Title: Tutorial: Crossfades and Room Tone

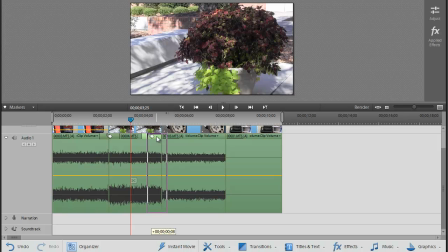249s
It still shoves over a little bit, so I'm going to slide it back over there in the middle. And let's see what it sounds like going from this outdoor HVAC fan into the car engine.
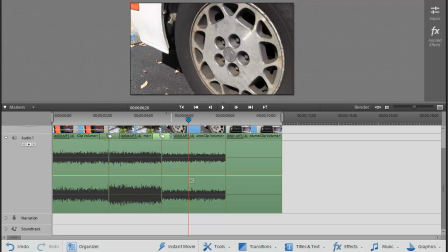264s
Okay, not too bad. If I wanted to, I could stretch that out just a little bit longer to make that transition a little less obvious, a little bit more subtle. So let me back up again, play it
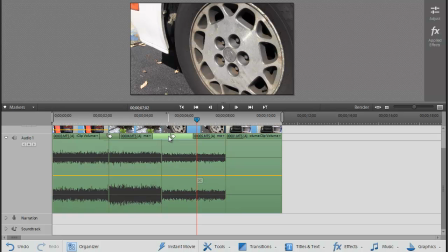279s
now. You see how smoother that is? So don't be afraid to make your audio transitions, your crossfades, asymmetrical. I've only got a little bit of the fading effect applied on really the second clip here. But the next one, it's stretched out much farther, and you're really going to have to
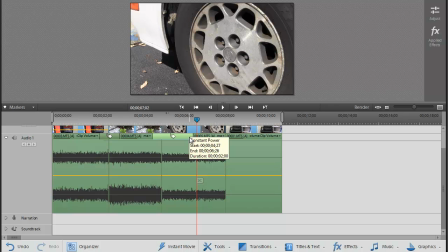299s
play with the content that you have and experiment until you get something that sounds continuous. And again, remember, the selections we've chosen here are very, very loud to begin with, and you're probably going to want to choose better audio locations to do your shooting so that you're not constantly having to fight these audio issues.
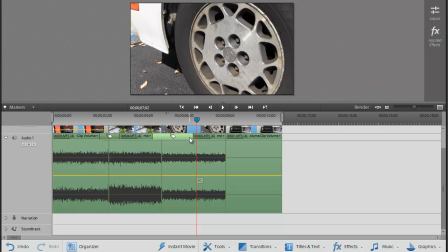318s
But again, good opportunity for teaching here. Now let's talk about how we can unify this entire segment here. The problematic piece, of course, is this last transition right here.
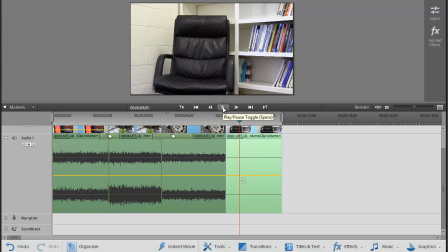332s
It's so abrupt, it sounds completely unnatural, and the audience is obviously going to think that time has changed here, and it very well may have. But if you have this need, this exaggerated need to have two segments where the audio clips are totally different,
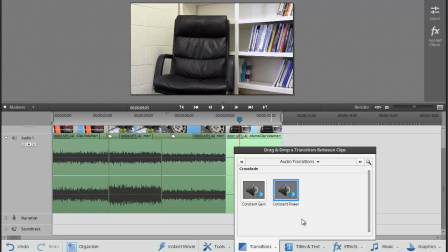348s
then even after you apply a transition, you may still have a problem. Watch this.
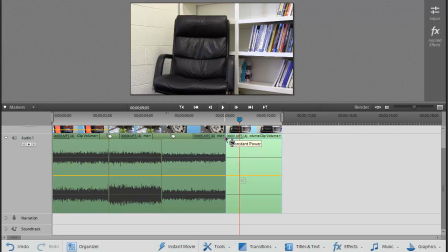354s
I'm going to drag my audio transition in here, and I'll stretch it back over like I have been. And then when I play it, let's listen to how it sounds. Okay, so it fades out nicely, but the dichotomy between them is so egregious,
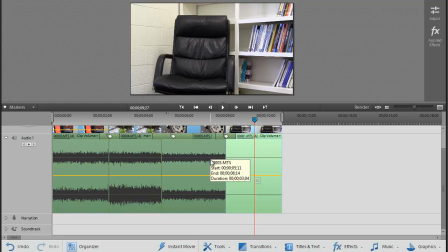371s
there's no way that dialogue in the clip that precedes it could continue into the next clip without the audience member wondering what in the world just happened. So how do editors create the illusion of continuity in these types of scenarios?
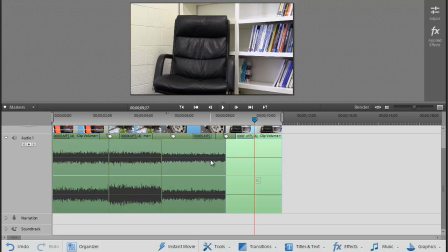387s
And the answer is they add a layer of room tone underneath this content. Here's how this works.
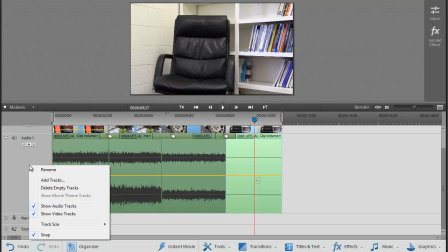394s
The first thing I'm going to do is add another audio track, and I'm going to right click here in the gray space in Audio 1 track and click Add Tracks.
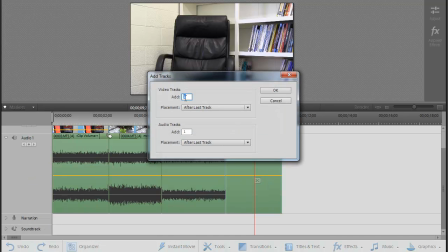403s
And I'm going to add 0 video tracks because I just don't need any for this particular task. I'm going to add one audio track, and add it before the first track.
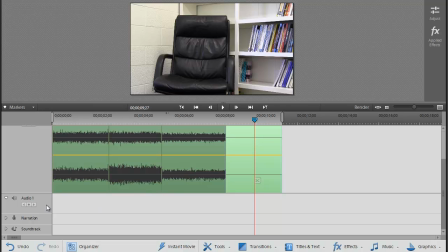414s
And I click OK, and that pops it up right here underneath my main track, but before the others. And what this effectively does is allow me another layer.
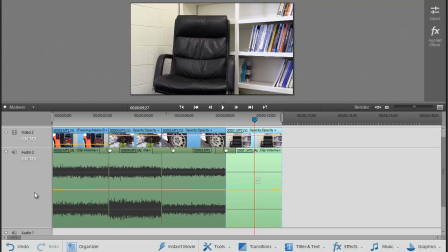427s
Notice that Audio 1 effectively got bumped up to Audio 2. That's my main audio,
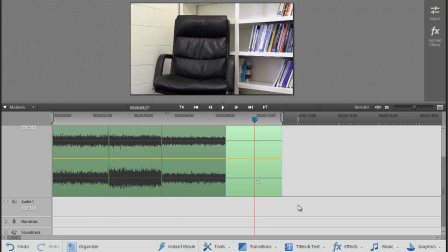431s
and now I have a cushion of ambient noise that I can sustain underneath here to add some continuity to this entire piece. And the whole trick to doing this is to take your loudest piece and separate it from the video clip.
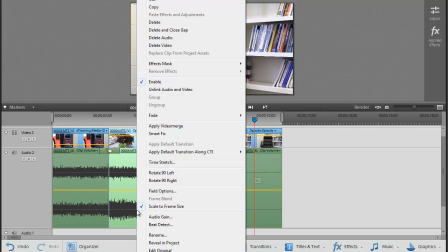446s
You can see currently here it's attached to this video clip, but I can right click that and unlink the audio and video and come out here.
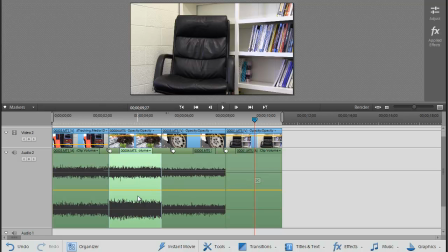455s
I have to deselect first, and then I've just got the audio, and I can right click again and choose copy and put my playhead,
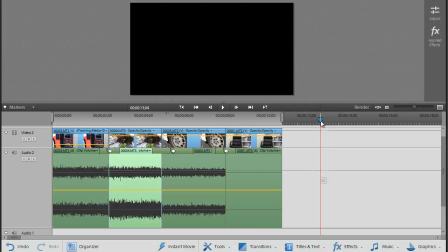463s
this is really important, put the playhead over here in empty time and paste another segment of time there.
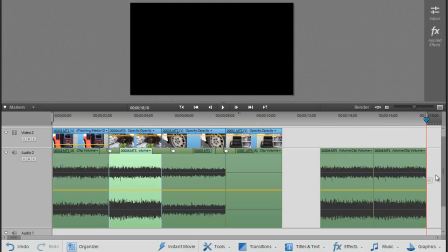470s
I might even do 2 of them, back maybe even a third. So now I have 3 of them.
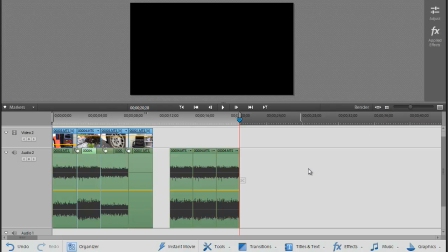475s
Let me zoom down a little so we can see everything. And let's do one more. Let's do 4. Okay, so I have 4 continuous pieces here of audio, and I'm going to add a transition to each one of them.
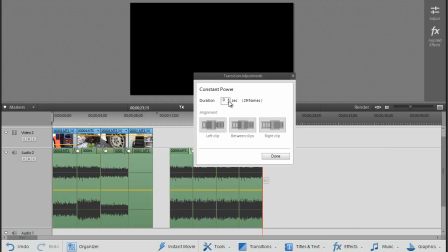489s
And I'll keep it at duration 1.
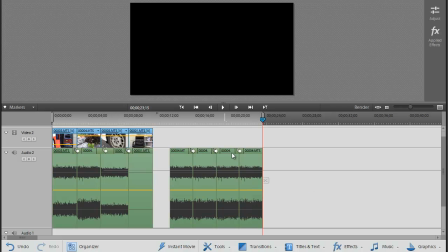491s
Okay, I've skipped ahead here, and I've stitched together those 4 pieces of the outside HVAC audio, and I've put a transition between each one of them now so that they sound continuous. I'm not going
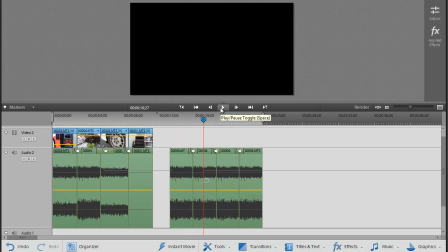509s
to play the whole thing. I'm simply going to point out that it sounds totally continuous now.
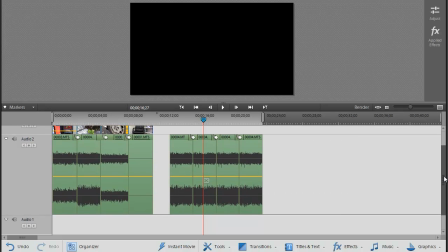514s
And here's the trick. Let me scroll down just a hair here. I can now lasso all of those clips. I could even group them if I wanted to, but I'm just going to grab them and then drag them and put them down here underneath the other clips.
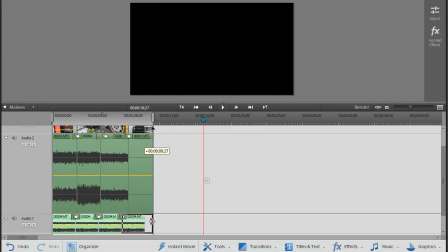530s
I might even stretch them out just a little bit so that it fits all the way. And what this effectively does now is it creates a background layer of room tone. Even though we're outside, we still call this room tone. And so now all these shots will have background room tone under them and sound a lot more continuous.
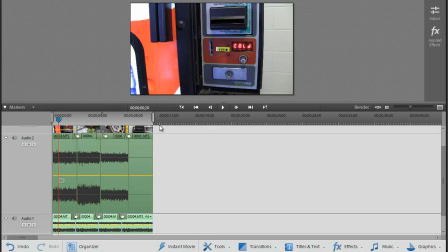549s
So here, let me play it for you and see what I mean.
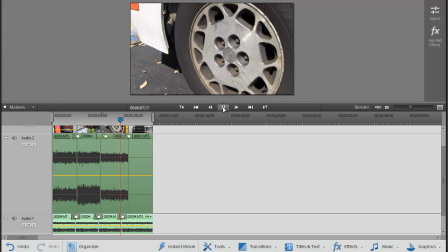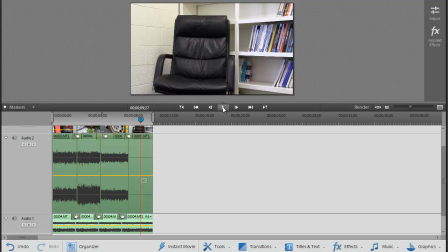561s
And even the chair scene. Now again, this is an exaggerated example, but this is how crossfading and room tone tracks can be combined to try to unify it. The last thing I'll show you, and you have to be careful with this because you don't want to kill your dialogue track,
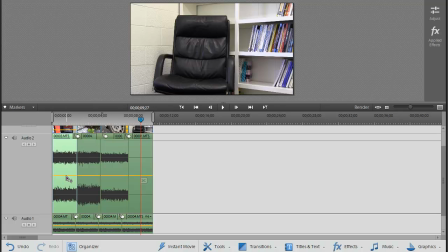575s
but you can also come in here and manually reduce the impact or the gain levels of these audio tracks. And if you do that while still preserving the audio track of your room tone, it sounds even more continuous. Have a listen.
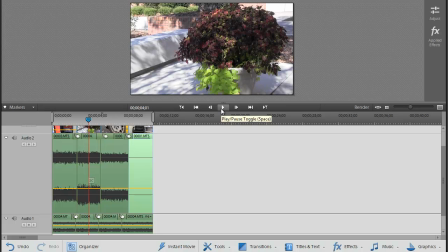597s
Okay, now it all just sounds like one continuous blob of noise. And that's the goal. So again, this has been highly exaggerated, but this is a good example of how you can use a simple crossfading technique combined with some room tone to unify various clips.
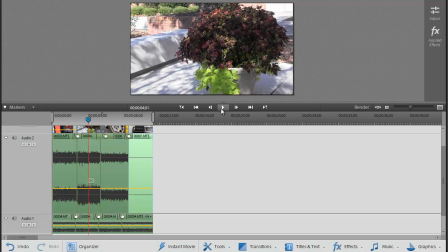614s
We'll learn a lot more about other audio editing techniques using Premiere Elements in later modules.
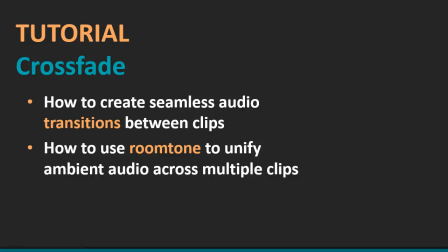620s
That concludes this tutorial on basic audio crossfading using Premiere Elements. Thank you as always for watching, and good luck creating your homework assignments.